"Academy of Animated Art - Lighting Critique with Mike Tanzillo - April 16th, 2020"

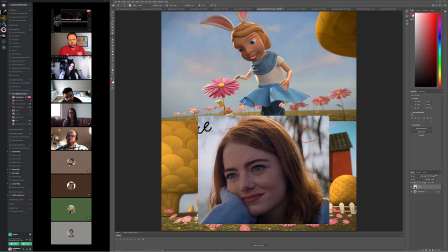[14:43]
and then also the value of it feels it's it's really nice because you can still see a lot of the red warmth in her skin but you're also feeling that cool light in there so it's they're actually doing a really good job of balancing those two things so i think it would be
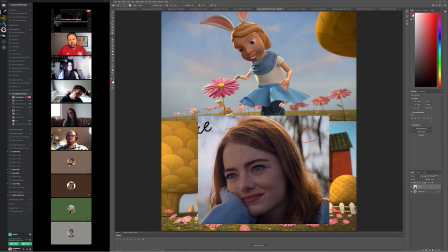[14:57]
a matter of toning down some of the yellows in her skin allowing some of the blues to get in there from the light and then really kind of playing up um a little bit more like the reds and blues on her a little bit um and taking down some of the,
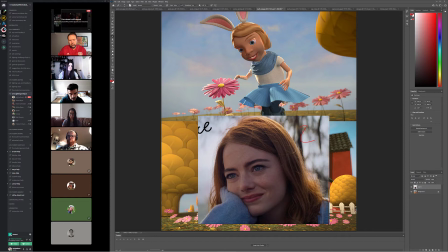[15:12]
the, the yellows in her skin tone if you can. And then, yeah, the, the, the light quality of this one is a little bit softer, um, on the key, especially on the rim.
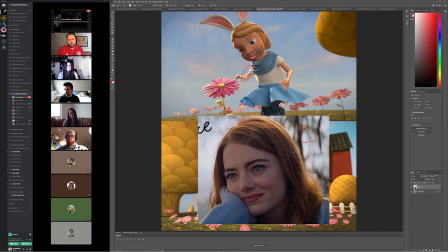[15:29]
Like I'm looking at this on the arm. Um, it's a little, a little bright. I would soften that, uh, and, and take down the intensity a little bit um
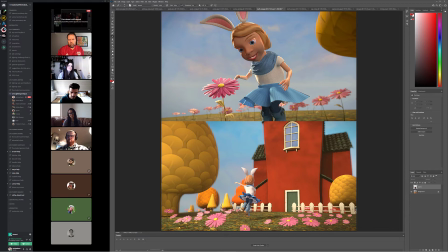[15:39]
and then in terms of the rest of it yeah so so what by by putting that in there um it would it would also kind of lift like when i'm talking about lifting the fills it's not only on
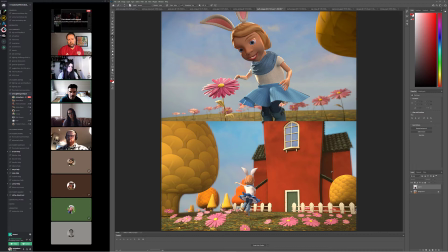[15:55]
her it's also on kind of the rest of it like some of this is getting a little bit heavy too uh and then the other thing that i want to make sure matches up is the ground color between the two because this one looks a little more yellow and brighter than this one
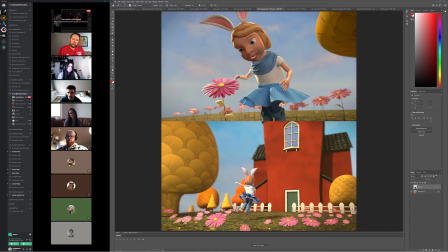[16:14]
um and i'm wondering if there isn't a way to add a little bit of a gobo light or something back here just to kind of put some more shadow um because it's a little consistent across like maybe put this side in shadow so we can really feel her going off that way and then shaping on the tree trees here looks pretty good again the fill is going to come
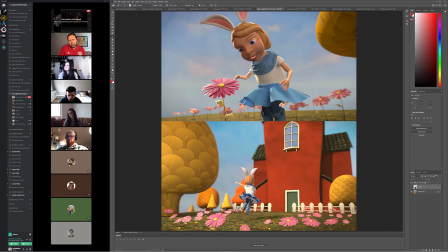[16:33]
up um and then i would i'm looking at the saturation especially on this tree maybe on the house too coming down a little bit but we'll we can play along with that because again if if if
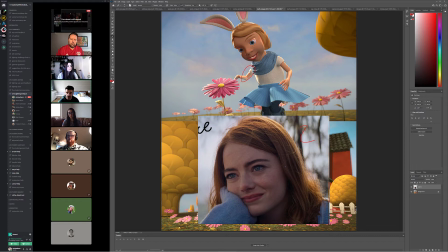[16:48]
this is the the reference we're looking at one of the qualities of it is a more of a desaturated color palette which is really nice and i don't know how you how true you want to say to that but i think that's um that would be one way to go with that too yeah that that all makes sense to me yeah okay cool
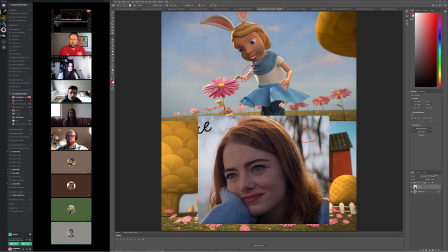[17:07]
do you have any other questions or anything um as for the that first shot like since she's being backlit um how would i go about doing like the idings for it or it would pretty much be the same way the one the
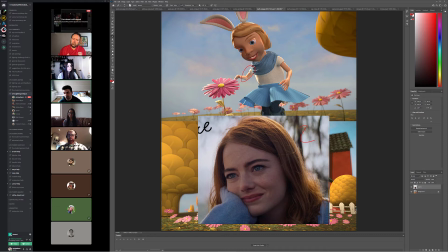[17:22]
one thing that you handle the one way that you handle um the one way that i handle idings if a character is being backlit in the fill area is you just make them a little bit softer and a little less intense than you normally would um you know she's got them here on her tiny little pupils but
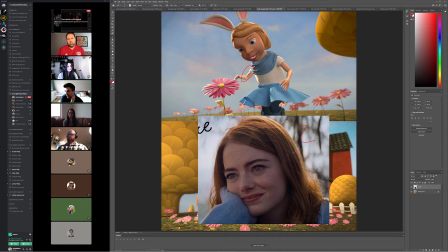[17:40]
um uh but i i would make it uh maybe double the size that it currently is now and then don't and then like add a little bit of blur on it because what you want is you want it to be um the reflection of of the this like you want it to be a reflection of the light hitting a surface in front of her
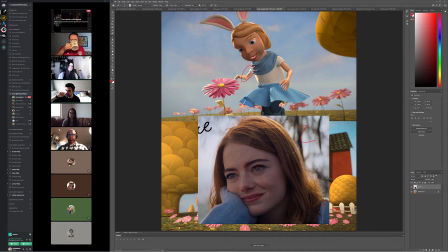[18:00]
right so you want it you want to kind of we call it we would call it a reflection ding and i should say this because i there was some talk about terminology in cg the term i ding isn't i don't think it's universally adopted i think that's the thing that we did at blue sky that i still say
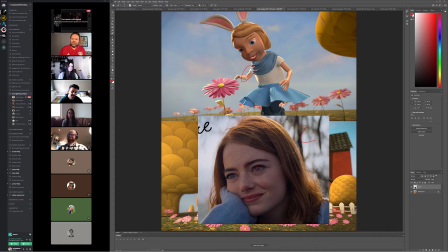[18:15]
i don't think every company calls it that so if you guys don't hear people calling them dings as or just reflections or i spec or something um that's that that just giving a heads up on that but i would make it a little bigger a little softer um but definitely definitely still present people call it catch
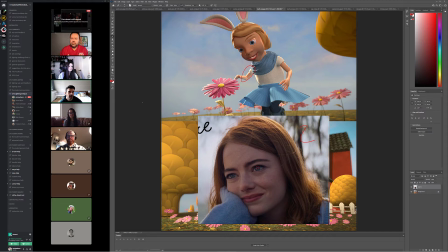[18:34]
lights also yes there's another term for it it's all the same thing but uh yeah all right all right cool so ruby
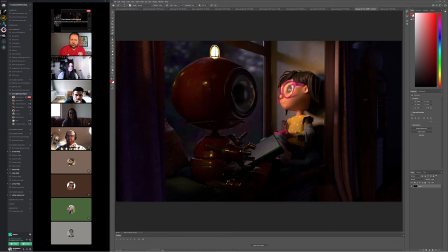[18:44]
you are here and then we've got tristan okay
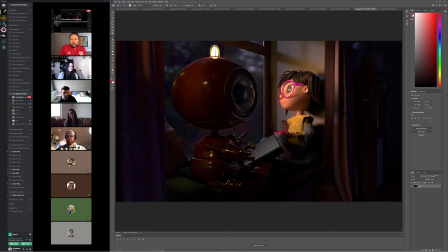[18:51]
all right cool yeah it's come together um got a little more light shining around the room it's a little pink bit here i don't know what that is we might want to tone that yeah i think yeah i think that's from the slippery oh the slippers
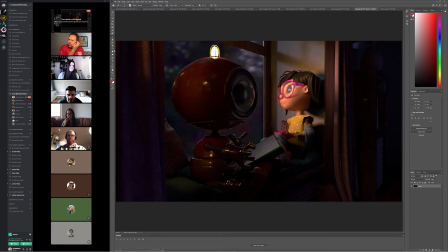[19:11]
um yeah i would i would yeah i mean even if it's like a bunny nose sorry is that the nose of the bunny yeah like does she have bunny slippers she does
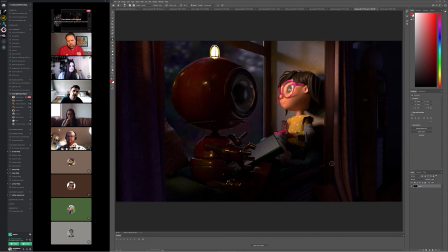[19:27]
ah i was gonna just clone stamp that out um okay what do you guys think of uh because i'm wondering if i'm trying to get this light to play
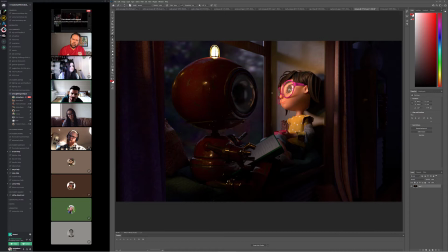[19:47]
now i was gonna say i wonder if it would if it would work to get to make this light be a little bit of a rim on this character because i'm trying to like tie them together a little bit but i don't know if that would work i don't think that's believable enough um take
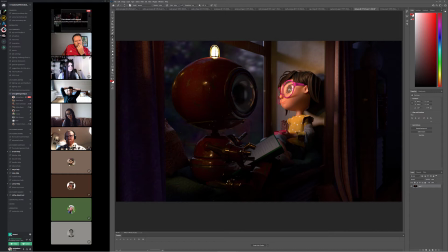[20:02]
the light shining of her i'm
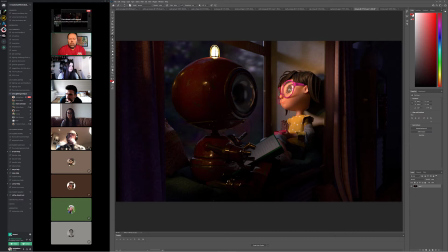[20:16]
trying to think of how we can improve this what do you guys i'm looking for suggestions here what do you guys think well i think that you know the rim light that you said on the robot maybe maybe that could be cheated a little bit like um
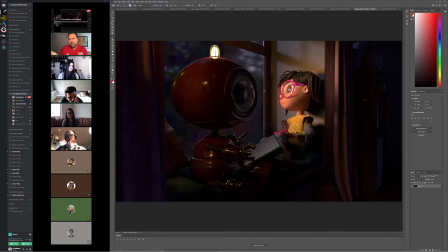[20:32]
because like what i did on the coffee shop thing is also same thing is like i put a different light on uh to do a rim on the girl than on the guy and it's like the difference is probably almost like 90
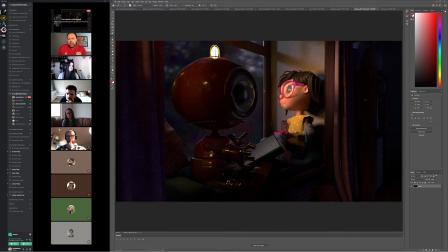[20:47]
percent I'm sorry 90 degrees between the two of them but it looks believable because it's coming from the outside I think it could work also same way yeah there to have like a little bit of a rim light you know to to to tie them together I think it would look good okay
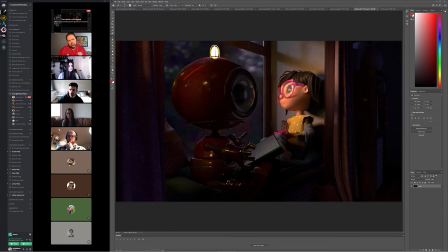[21:06]
yeah I'll buy that so I think I think we might need to to alter the shaping a little bit on the robot like maybe um instead of creating shaping by him going light to dark this way again it may not make sense totally but i think it would be good to get a
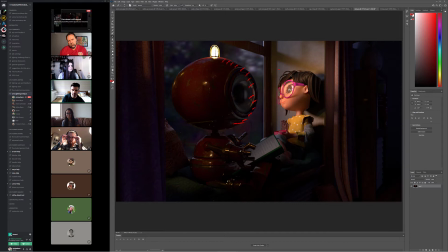[21:21]
little bit of like a rim on this side allow this to go a little darker because it is nice when you have two characters together to kind of when we're trying to tie them together like to just like kind of create the focus drawing to the center a little bit and the other
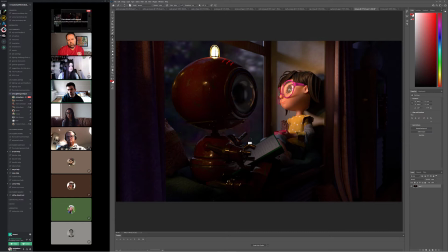[21:38]
thing that i was looking at was if this robot is reading this book um it's almost like he has the light on so he can read the book but it doesn't actually illuminate it i'm wondering if we couldn't play it up like maybe this is a little spotlight or something shining on the
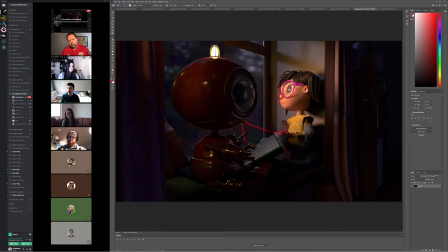[21:56]
book itself so we can highlight that a little bit more um i don't know how robots work i don't know if they need light to read but i assume that they might um and so i think i think it might be a matter of
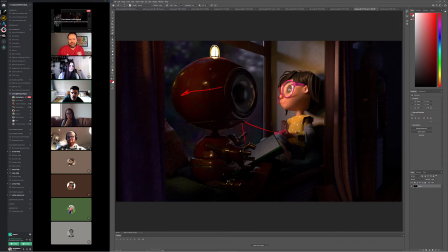[22:11]
shift because right now like if you just kind of look at the robot it kind of shifts our eye this way because that's where the light source is i'm wondering if we do these couple of tricks where darken this side more rim here try and generate more light onto the book somehow um i think i think that could really tie everything together into this one spot in the room